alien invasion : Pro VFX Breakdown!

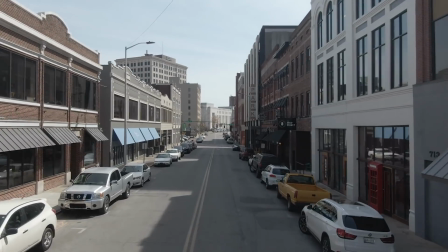0:17 Hey, what's up? It's Adrian from ProductionCrate.com. Our friend David was inspired by this super nice
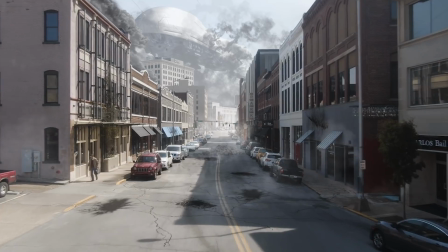0:24 piece of footage here to make a really crazy alien invasion scene,
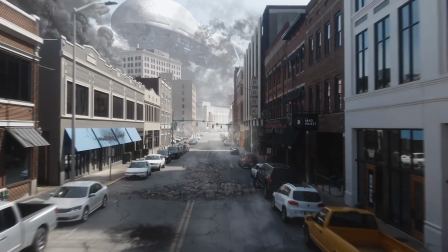0:29 and today I'm gonna show you how he did it.
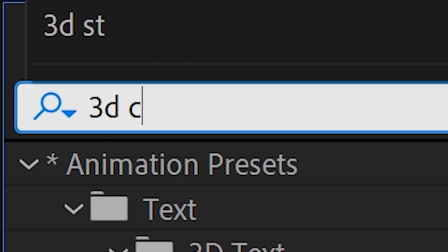0:32 First, we need to import the footage, of course, and apply the 3D camera tracker to get that sucker nice and tracked.
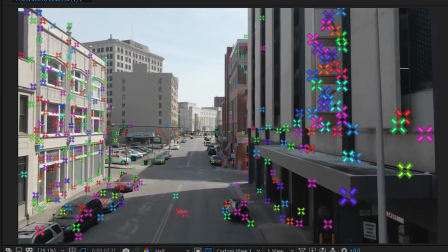0:40 We want to make ourselves a depth map for this video, and this is gonna be a bit weird, so stay with us.
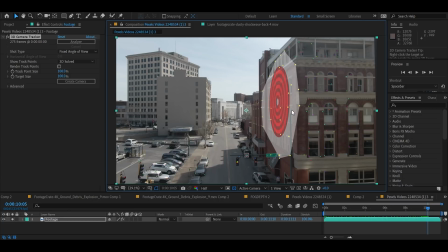0:45 We're gonna select a bunch of track points on the wall here, and we're gonna create a solid to represent it in 3D space.
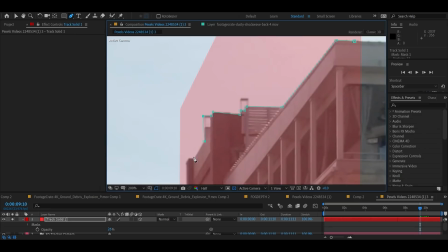0:51 Wow. Now we're gonna draw a mask around the wall to make our solid more accurately represent the building.
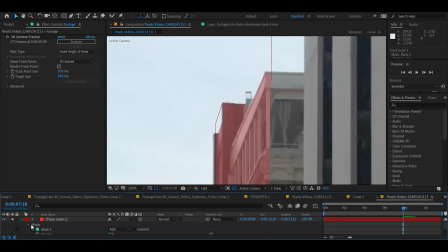0:58 The moving camera is gonna cause our mask to get misaligned, but that's okay, we're just gonna animate it a little bit, and this is not as hard as it sounds.
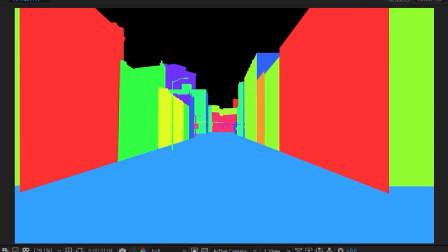1:06 And then we're just gonna repeat those steps with every building until we get this pretty rainbow town.
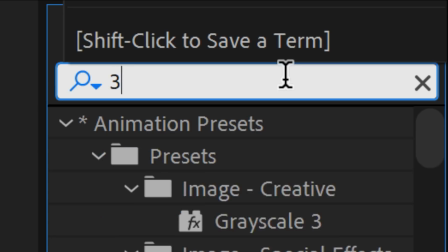1:11 Pre-compose rainbow town, including the camera. Add an effect called 3D channel extract, and that's gonna create our 3D depth mat.
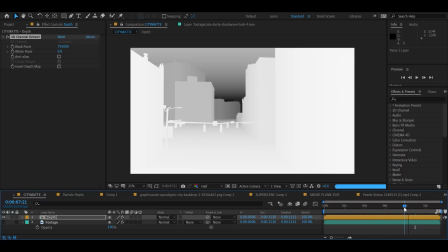1:19 Isn't that crazy? Have you ever seen anything like this? This is gonna save us from rotoscoping for the rest of the project.
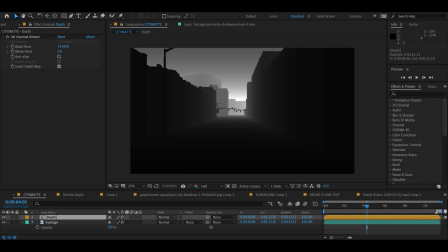1:27 We can invert the depth and adjust the parameters until we get this creepy fog look,
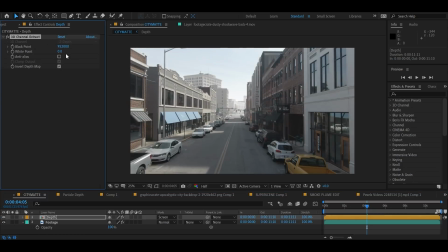1:32 and put that sucker on a screen mode and adjust it until it wigs you right out.
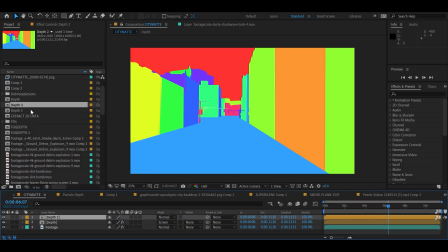1:37 We can make different copies of our 3D rainbow town and use it for different things,
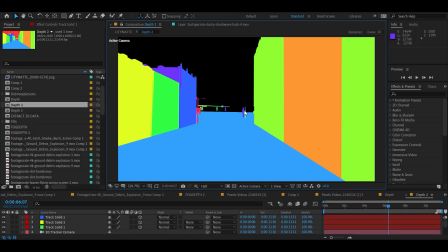1:41 like creating alpha mats for the sky or different buildings, and basically never having to rotoscope again.
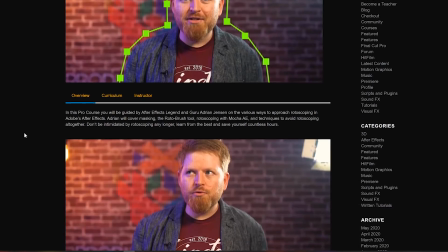1:46 But if you like rotoscoping, I have made a course to show you how to do it better,
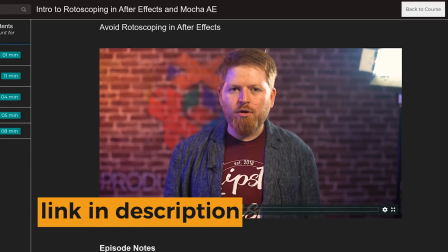1:49 and it also includes a section about avoiding rotoscoping in other ways, so use it however you want,
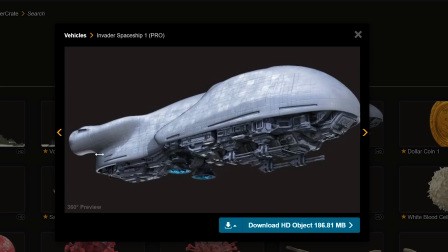1:55 you know? Let's open up Element 3D, bruh. RenderCrate has a new invader spaceship model, so we'll scatter a few of those around.
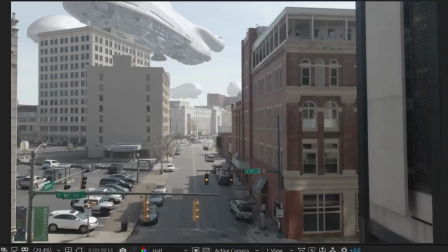2:02 The fog helps to keep it looking like it's in the background. You could have also used the UFO or even Shippy if you're partial to it like I am.
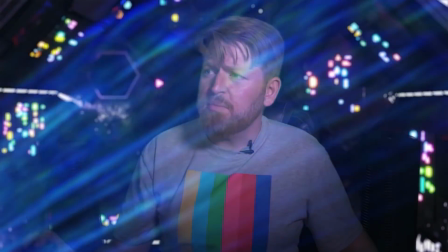2:09 We do have a history.
Is it chill if I just call you Shippy? Confirmed. You may now address me as Shippy.
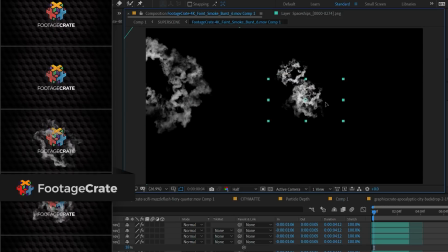2:16 On Footage Crate, we have a new bundle of 4K smoke bursts. These are like the mist wisps, except they're huge.
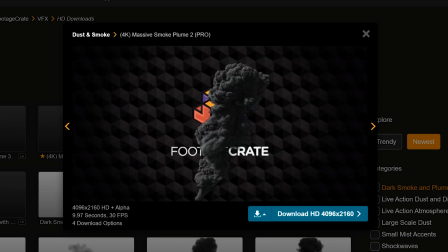2:23 We could scatter some freeze frames of those around along with some of our larger smoke elements to add a turbulent atmosphere, and maybe we'll even tint some of those darker.
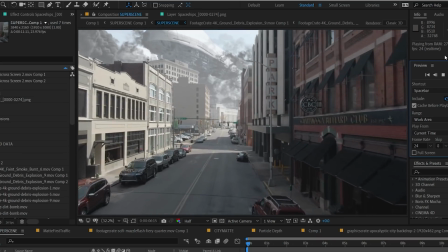2:31 This also helps push our ship further into the background even more, which is great because we want to keep those spooky aliens as far away as possible.
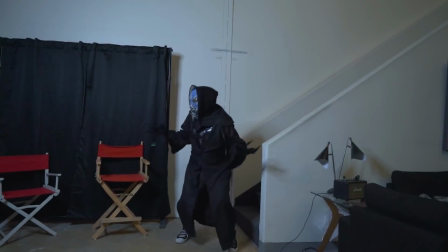2:39 But if they do get in, we have methods for dealing with that.
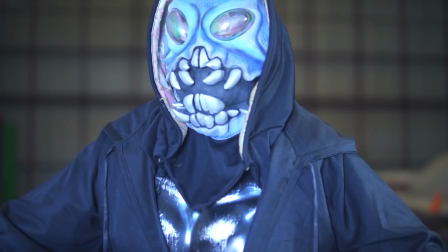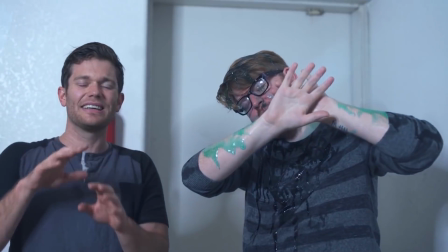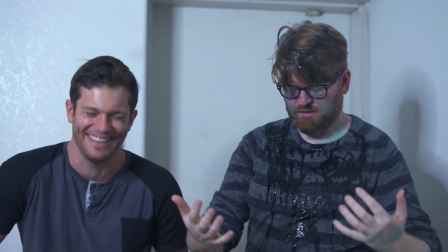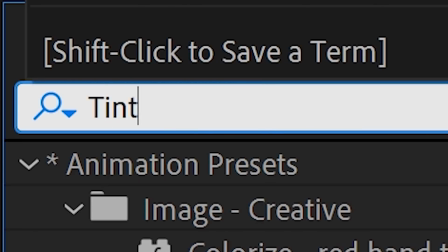2:58 In another copy of the 3D city, we tinted all of the layers black, as dark as my past.
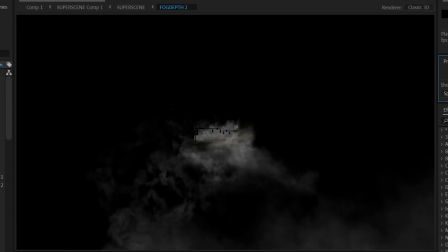3:04 This means we can import more of our dust assets and position them as 3D layers in between all the black buildings to give a more volumetric look to our fog.
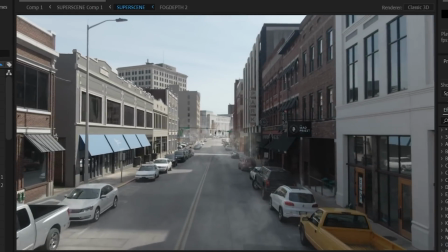3:13 This looks super gnar. To bring in some damage to the environment itself, select some points on the ground and create a solid.
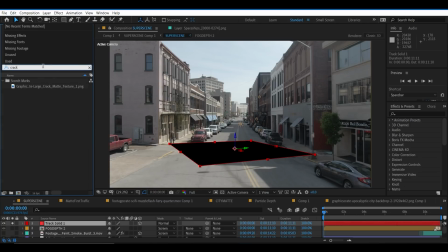3:19 You can then hit Control plus Alt plus Slash to replace it with our new crack matte texture from Graphics Crate. That'll work if you're on a PC at least. If you're on a Mac, you think you're better than me? Try adding in some scorch marks as well. Now the street is looking real messed up.
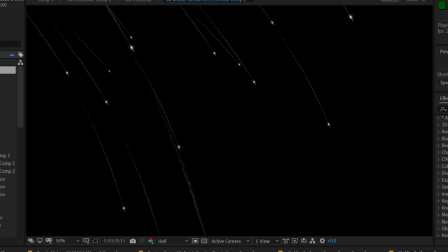3:34 Who's gonna pay for this? We'll now add some distant missiles or missiles into the distance.
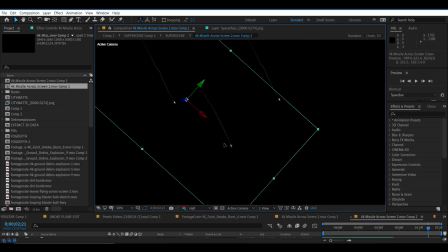3:40 You can download the 4K missiles from Footage Crate, and we're gonna rotate them to fire downward into the ground.
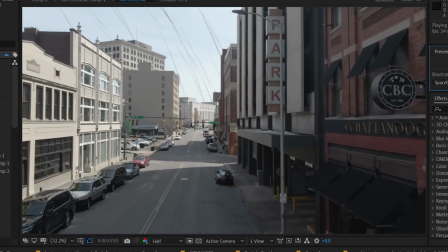3:46 And scattering those around is gonna create an awesome bombardment.
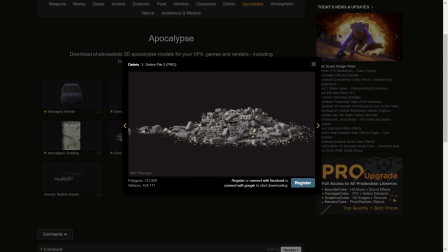3:50 On RenderCrate, there's some 3D debris piles, so let's grab one of those and get it into Element so we can really make a mess of things.
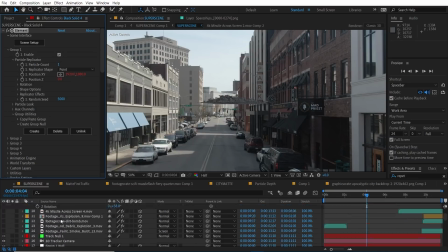3:59 As always, the best way to control stuff in Element is, wow, there's actually a lot of layers here. Yeah, the best way to control stuff in Element is to use a null object. We just want to get that lined up with our ground plane.
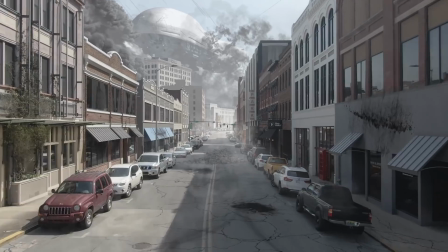4:09 They look pretty good. Let's take a breather and just admire our progress so far. Look how far we've come.
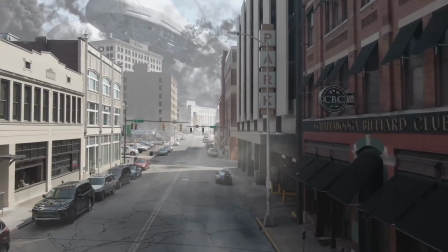4:14 Since this dang thing is over 200 dang layers,
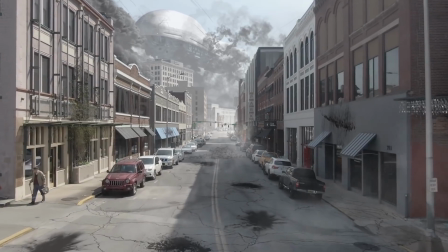4:17 we're actually gonna render this out and use it as our new background footage to make things a bit easier going forward.
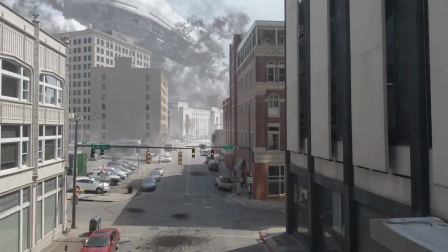4:23 Don't be afraid to do this kind of stuff if you're running a bit low on processing power. Next up, we need to add some lasers.
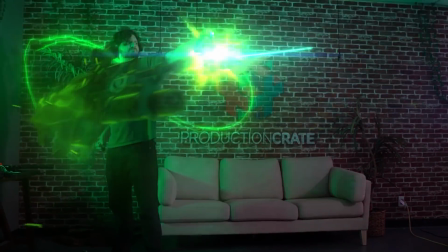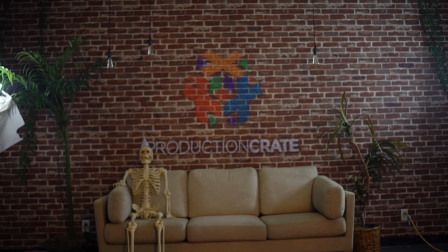4:35 Whoosh. Wait, what were we doing again?
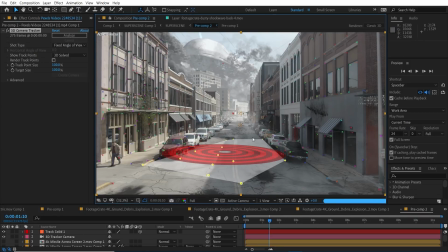4:37 Oh yeah, so we select the area of the ground that we want to pew, and we add a solid, which we'll pre-compose so we can work on it separately.
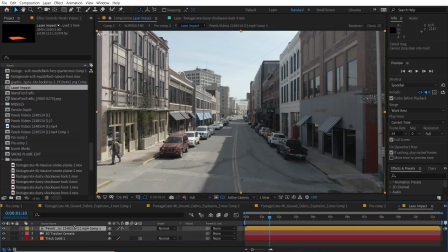4:44 To make sure everything aligns nicely, let's copy the 3D camera and the footage into this new composition, just as a guide.
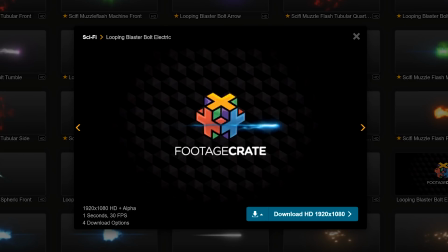4:52 We're gonna go with this blue electric bolt effect from Footage Crate, but there's a lot of unique options to choose from.
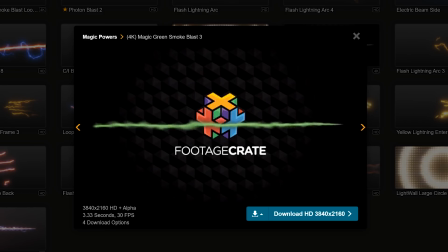4:57 There's also some cool sci-fi muzzle flashes and magical beams if you wanna go for a different look. especially if you want to go for a completely different look.
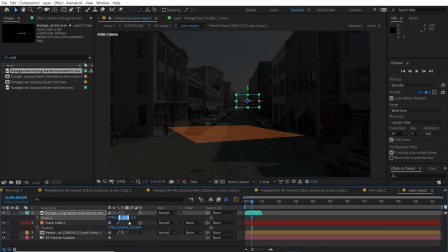5:05 So we'll import that and we'll copy the position values from the solid to the pew pew. And then we can select a keyframe and go back and use a second keyframe to define where we want it to come from. And we're gonna rotate it so it makes sense. Once we're happy with that, we'll make it move a bit further into the ground so it doesn't just sit on the surface like a weird dead floppy pew.
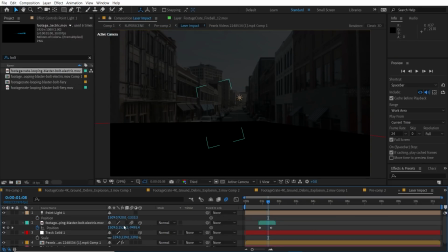5:24 We'll create a new point light and position it in the same place. By animating the intensity, we can simulate the light from the pew spreading across the ground.
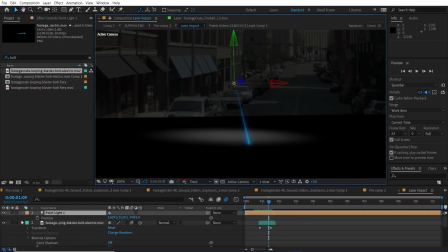5:33 On the pew itself, we're gonna need to disable the accept lights so that it remains fully visible.
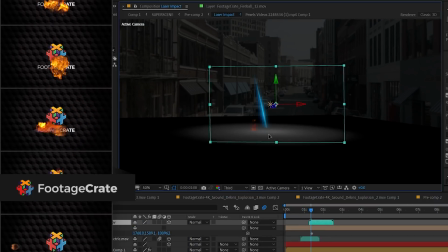5:39 There's also a ton of fireball effects on Footage Crate, so let's throw some in. Just as a reminder, you're gonna need to turn off accept lights for these as well.
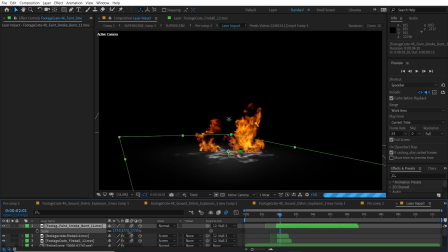5:46 We also added in one of those smoke burst effects from earlier as sort of a shockwave. It's looking sick, but the colors are whack.
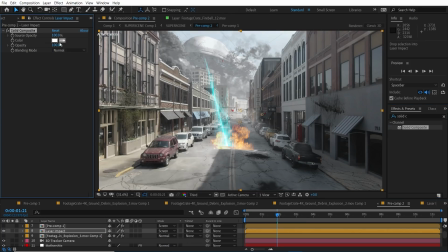5:53 Back in the main scene, we'll apply a solid composite, setting the color to black as well as a tint to reset the colors. Using a curves, we can push down the reds and lift up the blues to create a powerful energetic appearance.
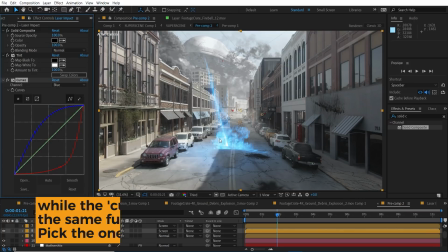6:06 You can do it with VC color vibrance or a tritone or whatever, but I recommend that you get some practice in on the curves because it's a way better way to control the colors,
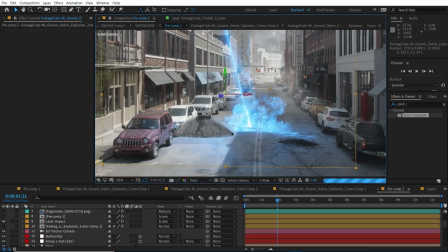6:14 and it's actually not that hard. You just gotta learn it, you know? Now we can throw in one of our awesome 4K ground debris explosions and maybe tint it blue to simulate some lighting,
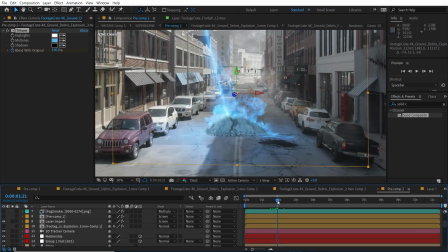6:22 and we'll animate the blending over time so it doesn't just stay blue, because that'd be weird.
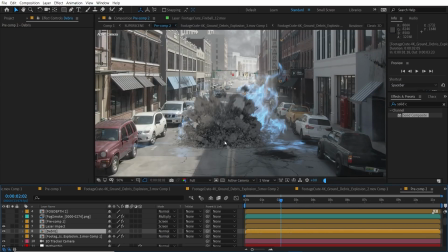6:27 We're pre-composing this debris now, but we're hitting the continuous rasterization switch to get it to show back up.
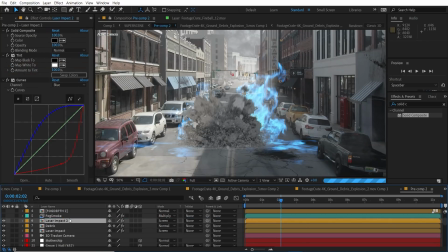6:32 To create a nice glow, we can duplicate the laser impact and then place it above the debris layer. And then we need to add a set matte and set the layer to the debris, but invert it.
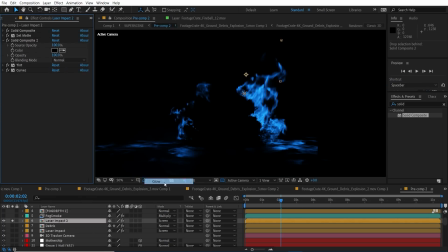6:43 We'll add a solid composite to fill the hole with black, and then we'll stack multiple glow effects to get something real nice looking.
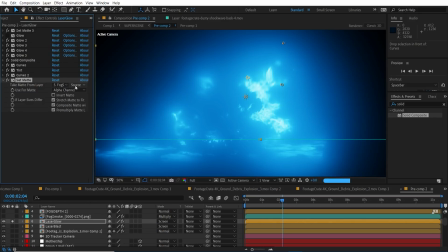6:50 And to get a more volumetric look, we can use another set matte and select our fog we made earlier to make it look like the light is filtering through some of the fog.
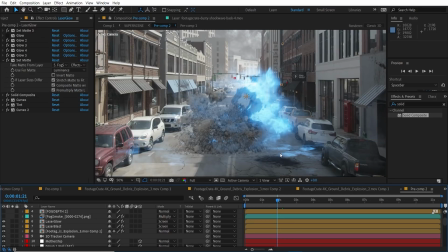6:59 Tell me that's not sick. You can't! Unless you're dishonest.
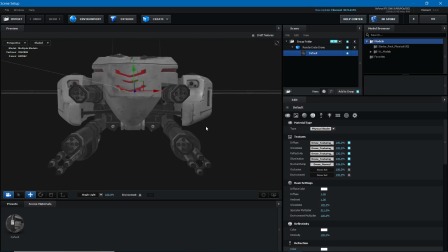7:03 On Render Crate, there's a new attack drone model that we just couldn't resist tossing into Element as well.
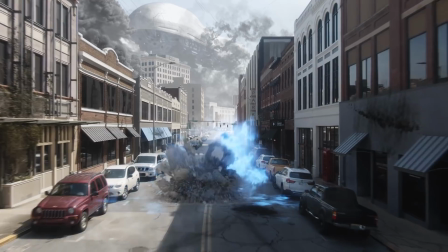7:09 Look at that, it's beautiful. If you guys enjoyed this tutorial, leave a like and let us know in the comments what you would like to see next.
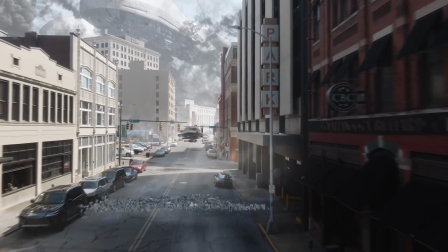7:17 And as always, make it awesome.